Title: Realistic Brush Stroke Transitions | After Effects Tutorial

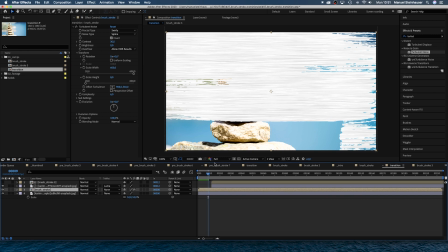Now we've generated these nice lines, which make it look much more like real paint.
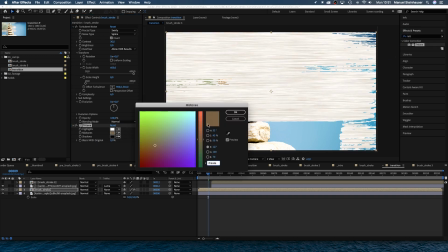Let's add a tiny little bit of color though, with the tritone effect. Highlights in this case white, midtones a very bright blue, and shadows. There's probably no shade as our contrast is really low, a darker blue. I would choose colors that are related to the footage, which connects the 2 layers a bit better.
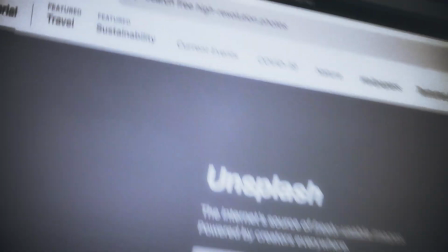Also, big shout out to Unsplash, an amazing resource for free to use pictures. I've put a link in the description.
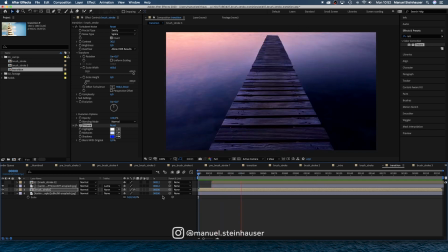How about you take over from here and try all kinds of variations of that transition?
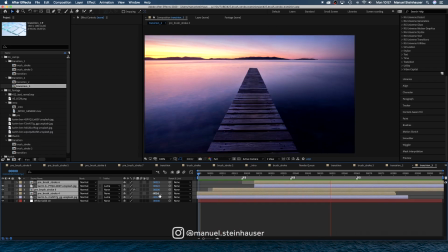On the left side, I've added some videos you might like. Subscribe to my channel on the right side and ring the bell if you want to know exactly when the next video is coming out.
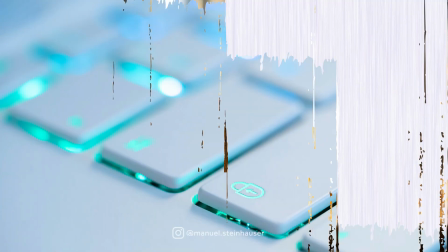Thanks so much for watching. Hope that tutorial was useful for y'all. See you next time, guys.
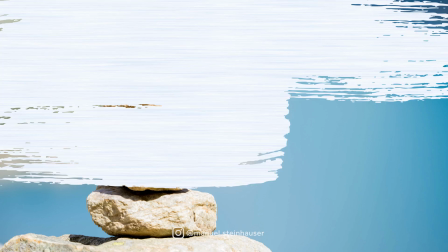Bye!